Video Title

Let's look at wide-angle lenses, and when I say wide, I'm referring to lenses with a focal length of 30 millimeters or lower. Wide-angle lenses create more apparent distance between objects.
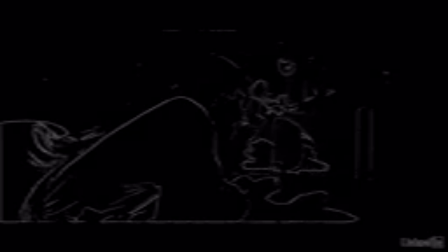[0:11]
That makes them great for small spaces, which is why we use them a lot in the hut scene. Wide lenses can make a space feel bigger than it is. Additionally, the wider the angle, the more that objects close to the lens tend to distort and look bigger than they are.
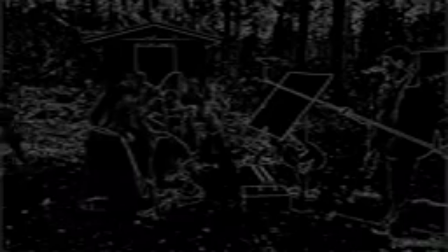[0:27]
We use this to our advantage in the POV shot of Cordelia getting discovered. The wide-angle distortion made these faces more intimidating.
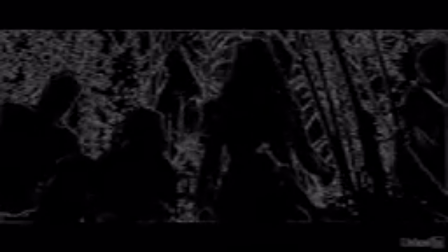[0:36]
Wide-angle lenses also have a bias where objects close to the lens seem very large, but get much smaller as they get further away.
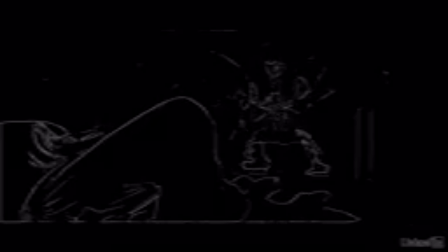[0:43]
You can see this in one of the shots with Cordelia in the hut. This was shot with a 14mm lens, which is pretty wide. Notice how much more space Cordelia takes up in the frame than that of her older adult sister.
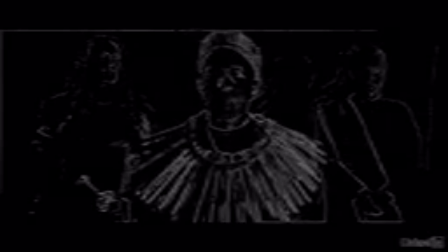[0:55]
Or in this shot in the council scene. In real life, the actor that plays Mark Holland, in the center here, is much shorter than the other actors.
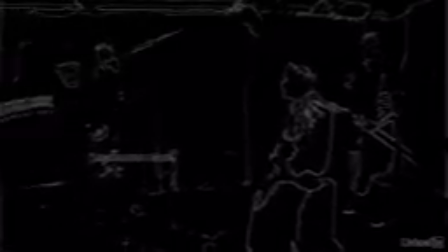[1:02]
But by cheating the shot and by getting in close with a wider lens,
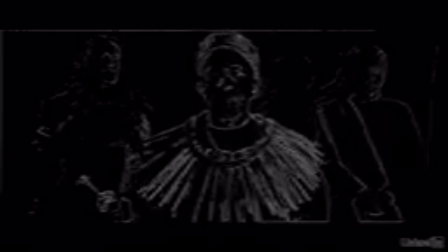[1:07]
we make background objects like these two dudes back here much smaller, and foreground objects like the main guy here much bigger. Now we use a 24mm lens for this shot, and that's one of the reasons that this shot feels so cinematic to me.
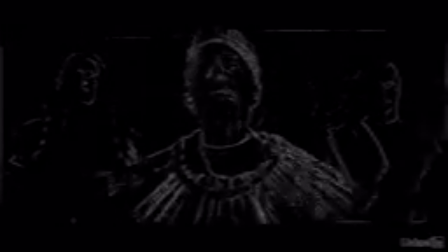[1:22]
Again, because we're far away from the focal lengths that represent human vision, it's obvious that we're telling a story, and that is what cinema is all about. This attribute also makes them great for camera moves. Pushing in the camera is usually much better with wider lenses.
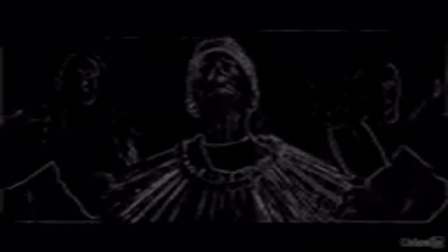[1:39]
Shots like these just don't have that much apparent movement with a longer lens. Also, wide-angle lenses can give slider shots like this a lot more depth. This shot used a lens with a super wide focal length of 13 millimeters.
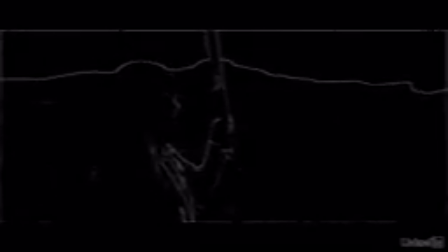[1:53]
You can frequently see wide-angle lenses used like this in Coen Brothers movies, especially those with Roger Deakins as the DP.
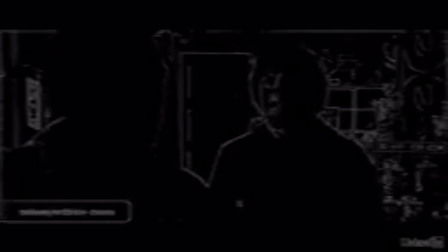[1:59]
Here in No Country for Old Men, for example, we see a wide-angle lens in use. Now we can tell it's a wide-angle lens because of the disparity in size between objects that are close to the lens and objects that are further away. Roger Deakins says he likes using wide-angle lenses because the audience senses that the camera is close to the subject.
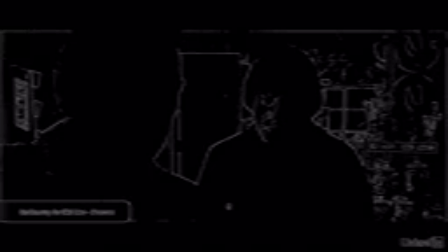[2:19]
The theory here is that this creates more intimacy between the audience and the subject in the film. Another thing to note about wide-angle lenses is they tend to allow more of the frame to stay in focus. This is one of the reasons why cell phone cameras and action cameras, like GoPros, tend to have wider angle lenses in them.
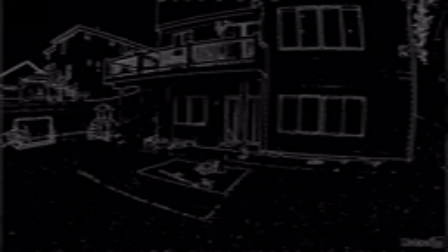[2:39]
The wide focal length captures more of what's happening, but it also makes it easier to get all that stuff in focus. Now, the downside of this, of course, is that it's more difficult to direct the audience's attention without the ability to really dial in what they should be focusing on and what they shouldn't be focusing on. And finally, be aware that wide-angle lenses tend to cause lens flares much more frequently than longer lenses do.
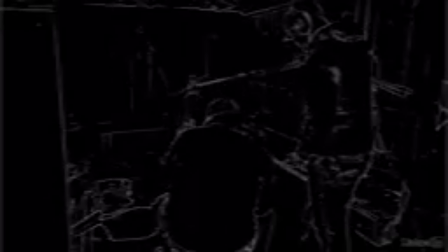[3:02]
For wide establishing shots in small spaces where you don't have as much control over where to put the lights, this can cause some headaches. So make sure your gaffer has flags handy when you're using wide-angle lenses. So next, let's look at the other side of the coin and learn about long lenses.